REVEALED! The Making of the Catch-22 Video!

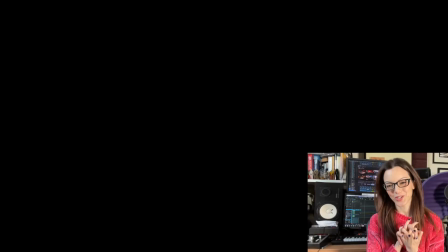Okay this is all about my song Catch-22 and how we made the video so let's go!
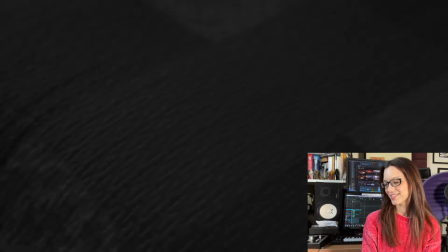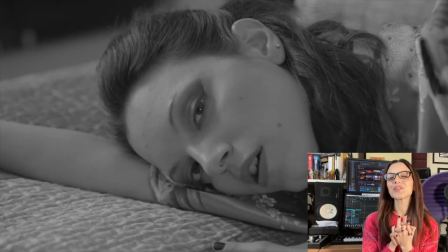Ah yes I remember we filmed this last summer on the hottest day of the year as you do and it was
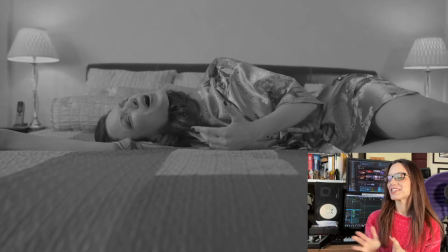so so hot in every single room in my house I really don't know
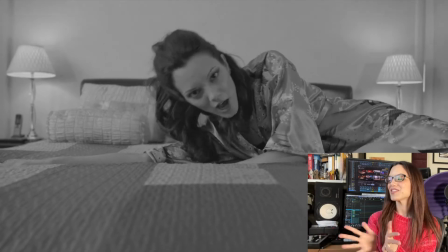how we did it but anyway the idea of this video I wanted it to be kind of film
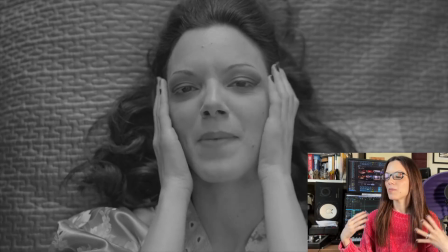noir so we put this black and white filter on it um the girl is getting ready to meet her boyfriend who has upset
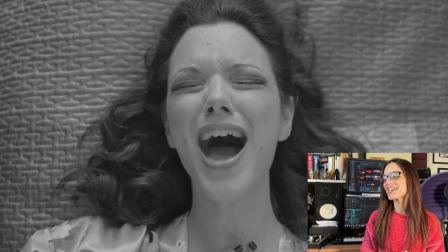her we don't know what he's done to her or why she's angry exactly but she's getting ready to meet him and i wanted it to be almost like a bond
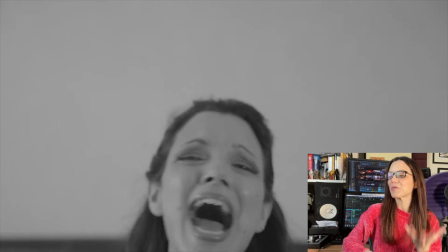girl getting ready to go meet bond or somebody um so it's kind of retro hair styling retro makeup
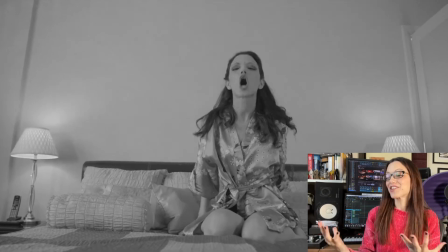um so she's again really confused um i like to talk about confusing relationships
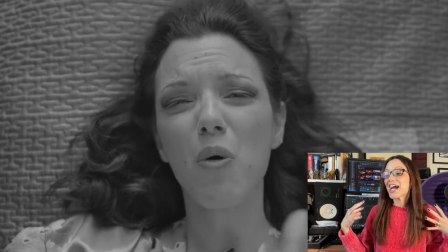so she's getting angry because she knows that she should actually actually leave the guy but she doesn't want to for catch
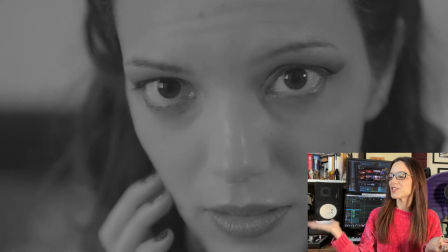22 um so we're heading into verse two here this
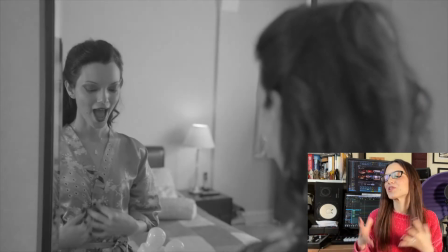mirror scene was really funny because we were so hot and um you know
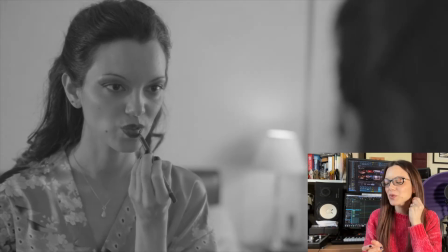i just kept making mistakes like the earrings wouldn't go in my ears uh or like
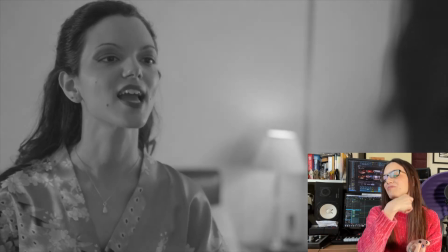the the lip liner would kind of go off my lips or so this is
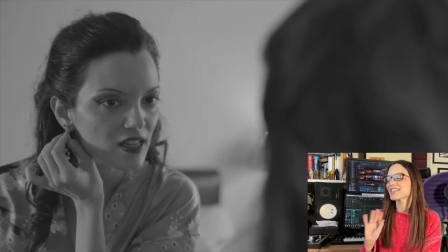all really this is clever angles this is camera trickery that's going on here so it makes
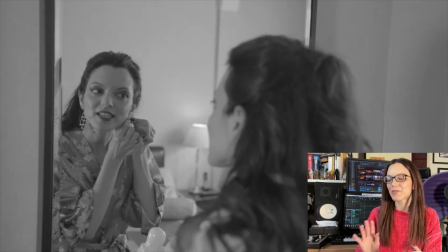you think like everything's been done really smoothly but it hasn't so
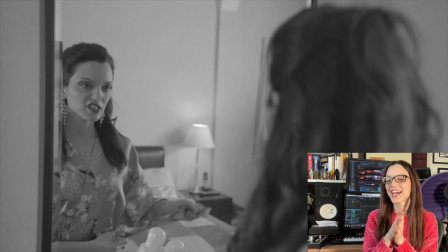my director I have to thank him for that he's amazing um now
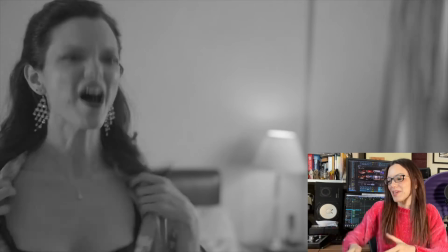this bit was actually the hardest bit getting the the kimono off my
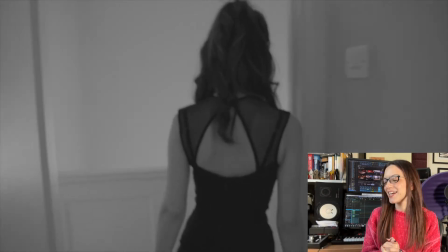shoulders getting the zip done up that was all done at like fast speed in editing um in the editing process and uh this is literally my house
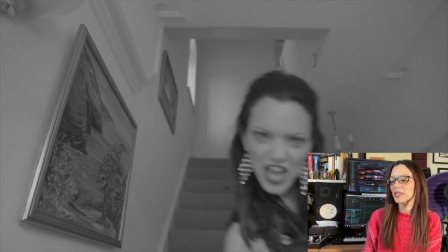me coming down the stairs so the girl is ready now she's coming down the stairs and she's going to meet or to get ready to meet
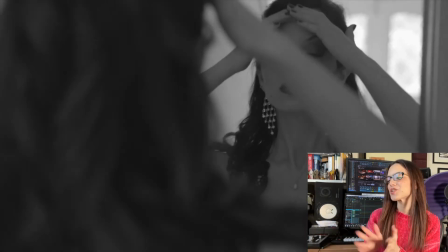the guy just checking the hair this shot was also really hard because um there's
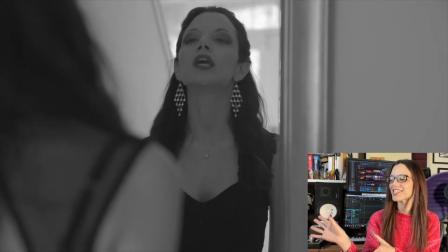an alarm on the wall which you're going to see in a minute and we were trying to cut that out but it was impossible
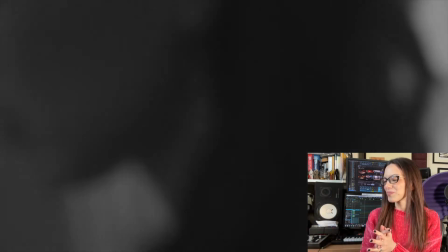there it is um so now she's all ready she's going to go
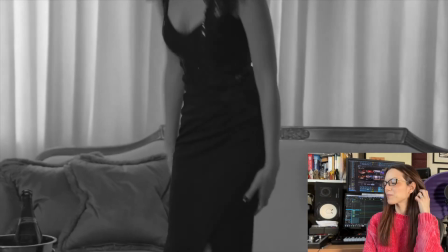and sit down um and uh wait for this
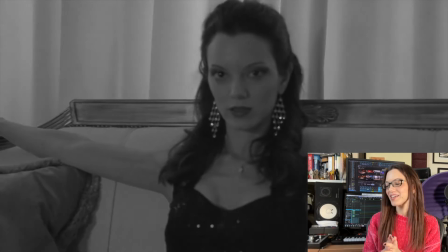guy but in the meantime there's a green screen and
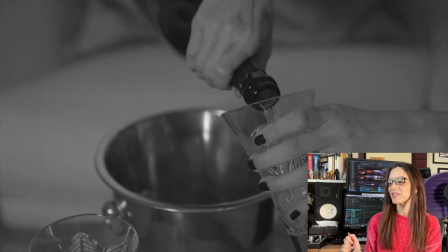this was a lot of fun as well but by this point this was the end of the evening and I was sweating
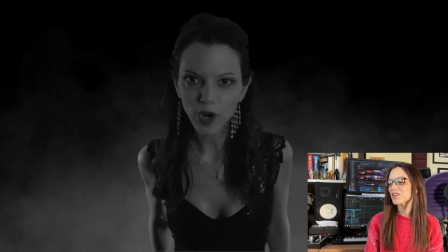I had to constantly have a fan on me and like block my makeup
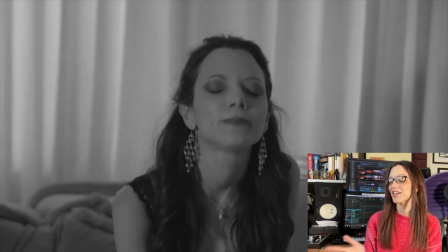so you can see the characters getting frustrated she knows that she should leave the
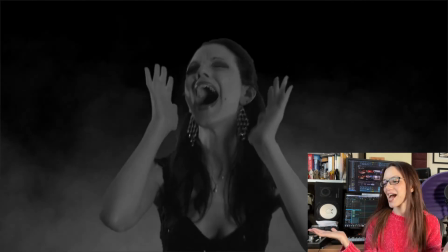shoes are coming off the hairs coming down earrings are being thrown off
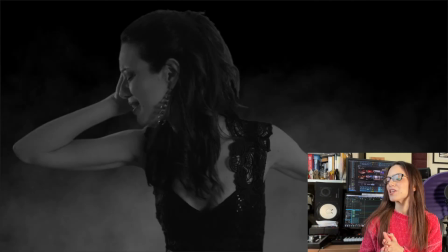she's had enough um so it's just like one continuous shot of frustration
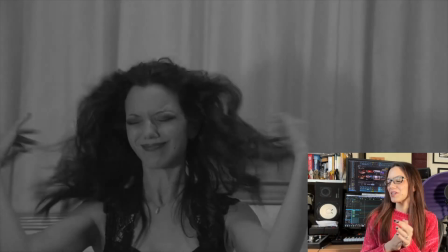basically um she might pour herself another drink um
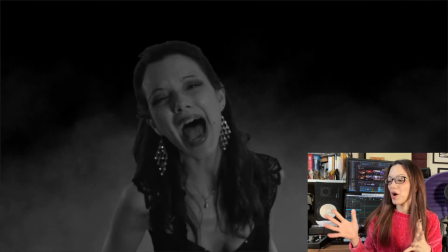and uh yeah the whole idea of these fast shots I wanted it
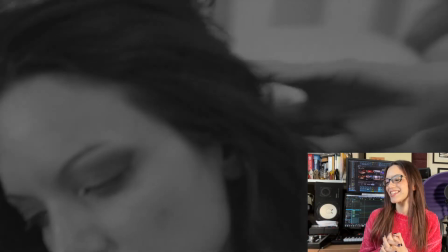to just look like pure anger and just I've had enough kind of thing so this
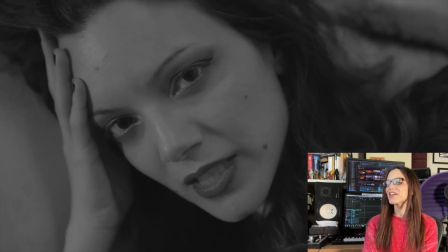is the final shot the hair's a mess everything's a mess um but if you hang around
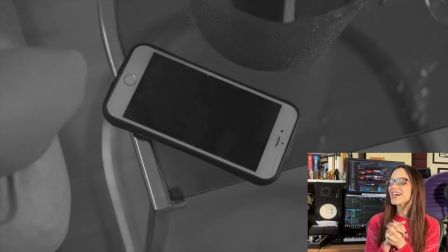long enough there's a fade out and it comes back out um I had this idea of the guy actually texting her to
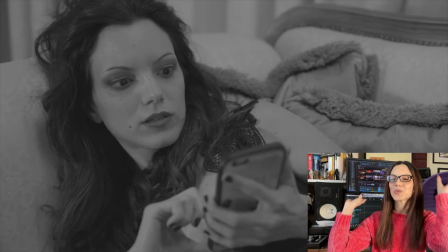say I'm on my way so she's now ruined her hair she's the makeup's all over the place and she's like oh my god I've got to go and get ready so yeah that's that's catch 22 so a lot of people haven't seen that that final scene because I think it's the end of the video before that but yeah I'm really proud of it it was it was done under really difficult circumstances on such such a hot day but yeah that's catch 22